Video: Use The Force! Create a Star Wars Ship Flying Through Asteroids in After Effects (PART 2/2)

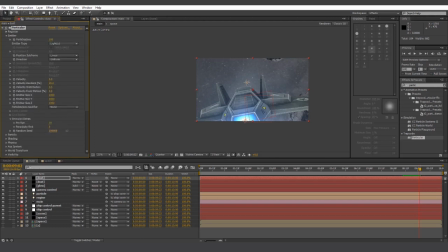And we'll also change the random seed. And now our ship is moving through a dust cloud. That adds a little bit more depth and density to our original particle effects. Now let's think about lighting our scene.
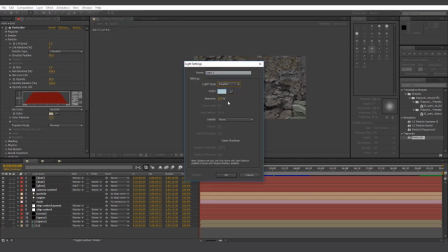Make a new light, make it a parallel light, and let's change the color to sort of pale yellow. I'm going to set the intensity to 200 and make sure that cast shadows is checked.
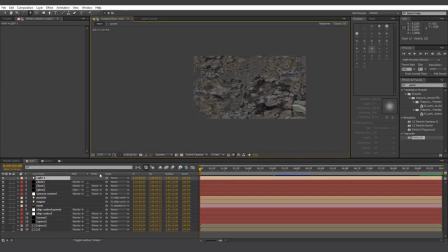And let's name this light B Sun, because optical flares is going to come into the equation again. Now because this is a parallel light, we don't need to place it very far away.
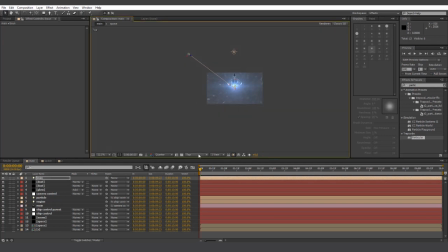So let's put it over on the left side of the ship. Let's also raise it up a little bit.
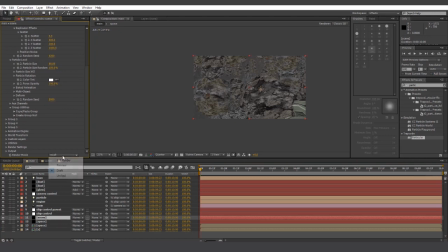Then go to the scene layer and change your render output to preview if it isn't already. And then we can see how our lighting looks.
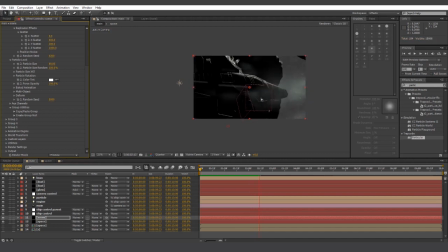Now this alone makes it look a lot better. Whether you're on set or you're working with a 3D digital environment, lighting is incredibly important.
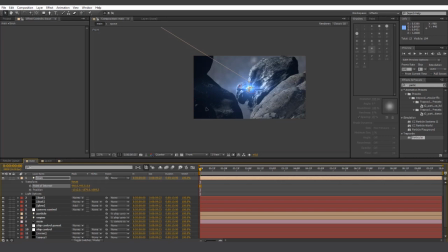Let's make a few more changes. I'm going to angle the light down a little bit more, just so we can get a bit more light into the scene. And I'm pretty happy with that. Now next, same as before, we want to create another null object.
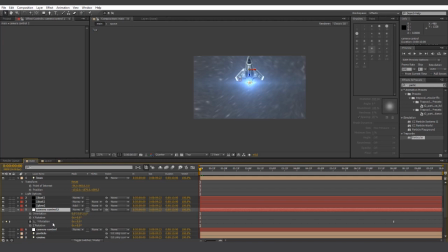And for this I'm just going to duplicate camera control. Get rid of all the rotation keyframes. And I'm going to rename this null object Light Track.
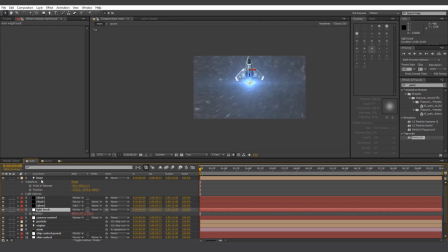Just be sure it's got the position expression. And all we're going to do is parent bSun to Light Track.
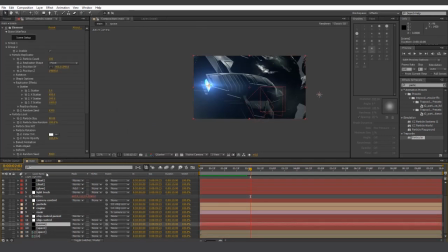And this is important because of the way we're going to be rendering our shadows. Let's go to our scene layer, go to Render Settings, drop down to Shadows, and enable Shadows. Element 3D can render two kinds of shadows, shadow mapping and ray trace. I prefer the way that shadow mapping looks, but it does come with a few limitations.
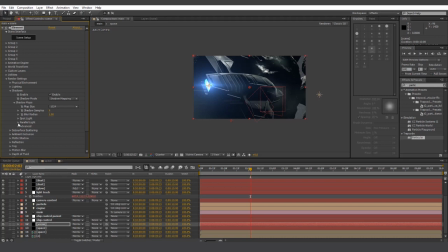The biggest one being that it can only render shadows within a small radius. So parenting our light with the ship ensures that the ship always remains within that shadow render radius. So let's go down to Parallel Light, and let's crank up the shadow size.
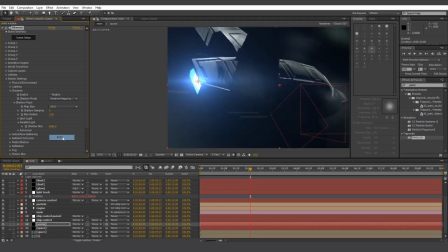Let's also increase the map size, and turn up the shadow samples.
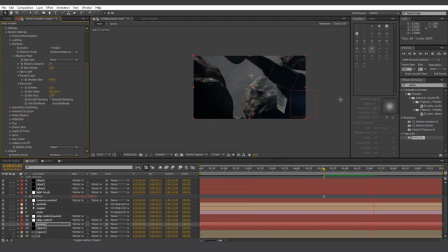Now it looks pretty good, but as you can see, an ugly shadow is being cast across the asteroids as we get closer to them. So to fix this, all we're going to do is make it so that the asteroids cannot receive shadows, but they can still cast them.
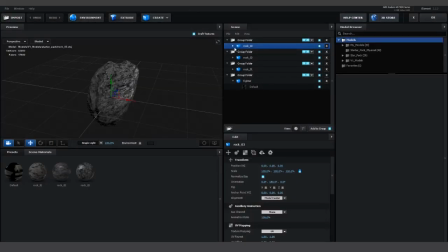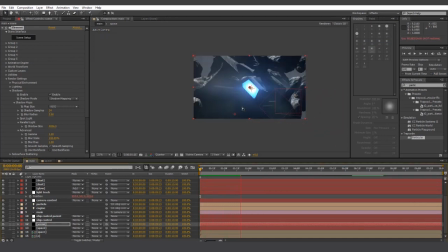And as you can see, it doesn't harm the way our scene looks, and it just means we don't have any distracting shadow effects. And the fact that these asteroids still cast shadows gives the impression that they still exist in the scene. Let's talk about shadow darkness. Completely black shadows means that we lose a lot of definition.
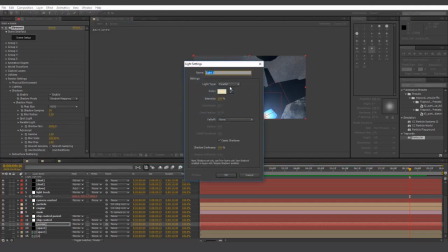Let's create another light. Let's make it an ambient light. Let's make it a pale grey-blue color. The intensity only needs to be about 5%. Now we can create the sun effect.
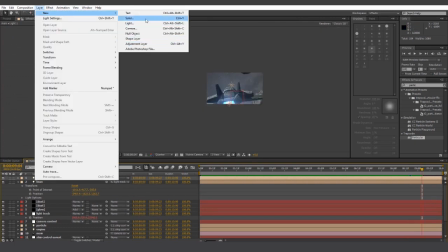Let's create a new solid. Name it Sun Glow.
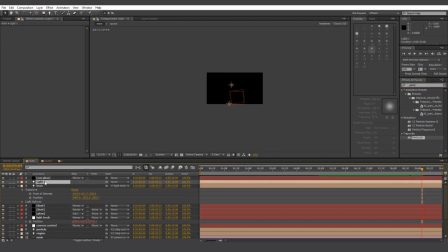Let's apply optical flares to that layer.
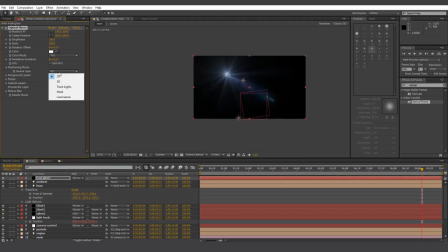And as we did before, we're going to change the source type to track lights. Check Disable 3D Perspective and uncheck everything else.
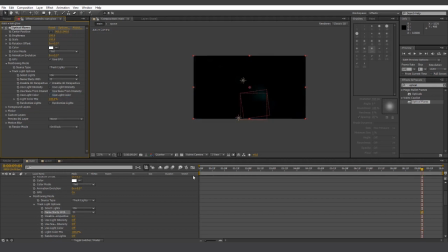Then go to Name Starts with B for bSun. Then we're going to change the way our sun looks.
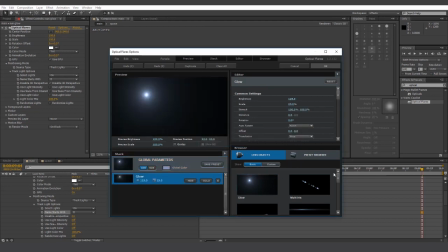You can add lens orbs and things like that, but I'm happy just to have it glow.
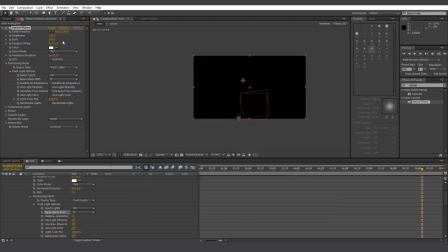And be sure to change the sun to an appropriate color as well.
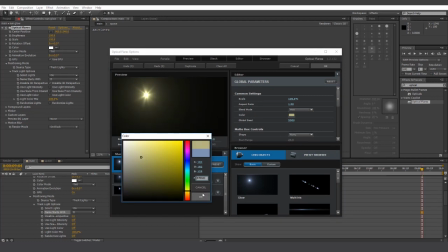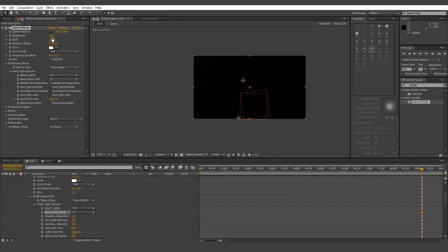Let's play around with the brightness and the scale.
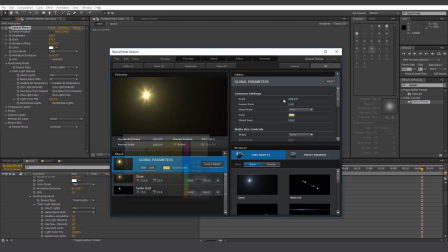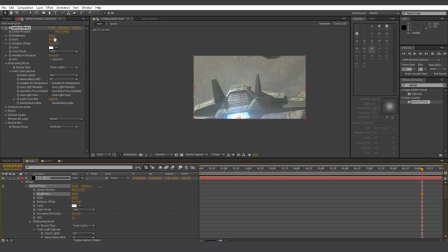That looks pretty nice.
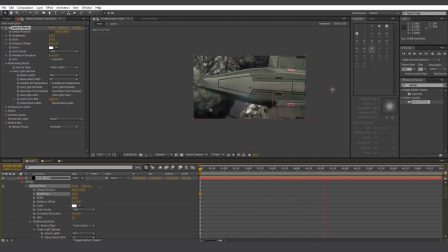Now what you could do is just have the sun right there in frame, but I find that effect a little bit obnoxious, so keeping it just off frame is a pretty nice effect.
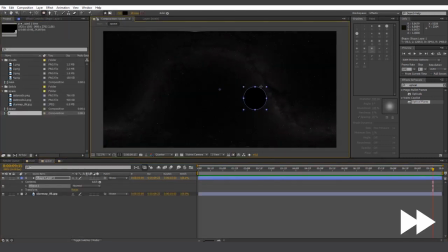So now that we've got the core of the scene looking a bit better, let's make a few changes to the background as well.
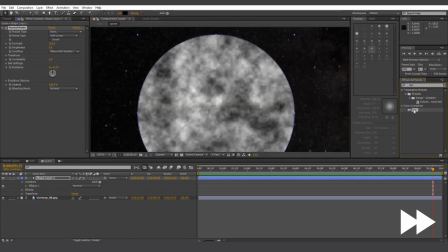In our space composition, I'm just going to very quickly make a planet out of shape layers.
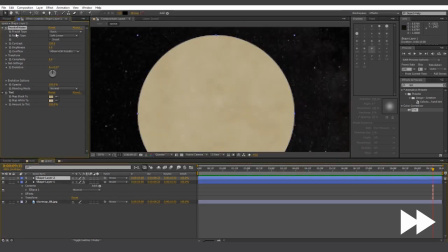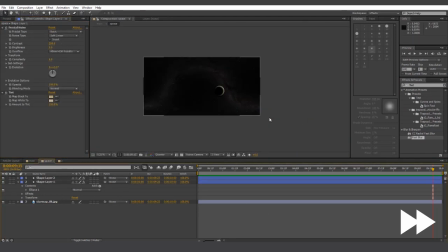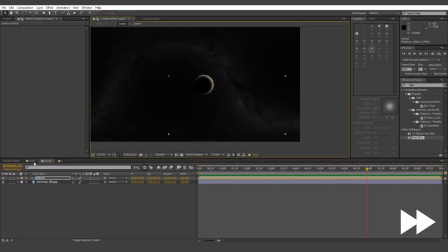Then I'm going to position the planet so we can see it in frame, and make it look like maybe the ship is flying towards the planet.
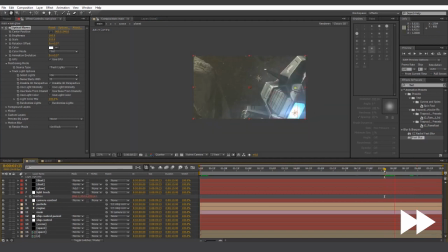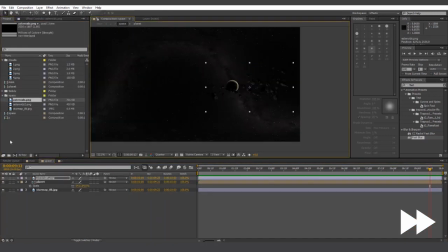That looks okay. So now using images of an asteroid field that I just found online, I'm going to extend the asteroid field out.
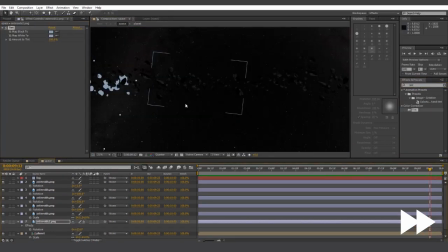I'm going to create a new solid, make it a grey-blue, and just call it Fog. Using tint, we can use the same color to add a bit of depth to our asteroid field. And then we'll change our blue fog layer to an opacity of about 50%.
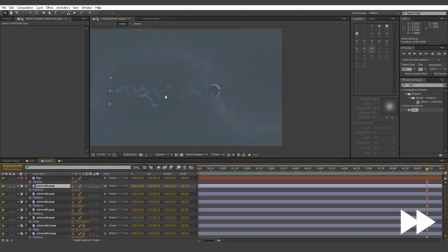And and that looks alright.
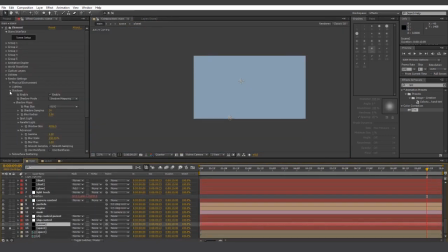Then at the very end, I'm going to change the opacity of our fog layer to 100%, then isolate our space layer so that it's all that we can see. So then in our scene layer, under render settings, go down to fog, change the fog color to that same pale blue, and enable fog, and then unhide our scene layer.
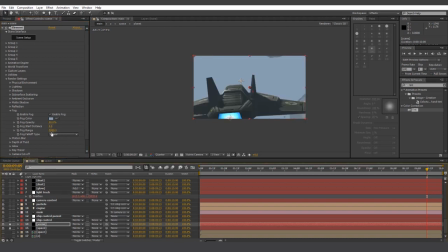So let's play around with the fog settings, mostly playing around with the fog range. And all we want to do is get a really good sense of depth, because as I said before, depth is very important in this kind of scene.
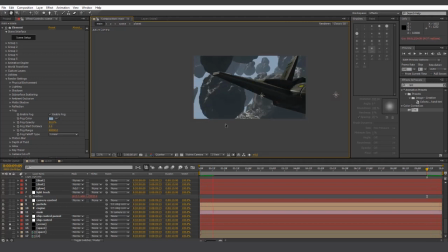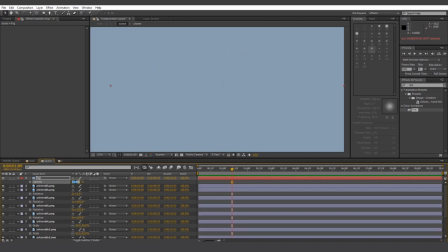So bring the fog and our space background composition back down to 50%. And there we have it.
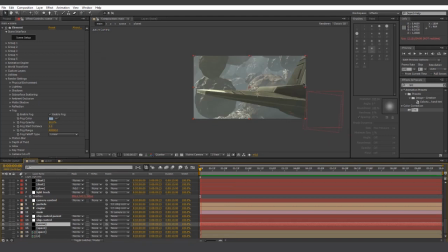We've added some more depth and a better sense of scale to our scene. As a finishing touch, let's add some motion blur. So let's go down to render settings, go to motion blur, set motion blur to on.
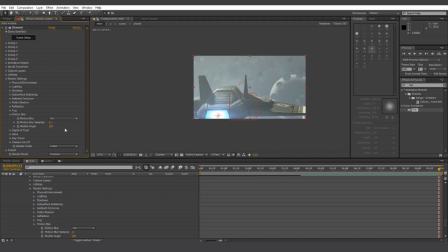Let's increase the samples, something like 12 should be fine. And a shutter angle of 180 should also be fine. And be sure to do the same for our background layer as well.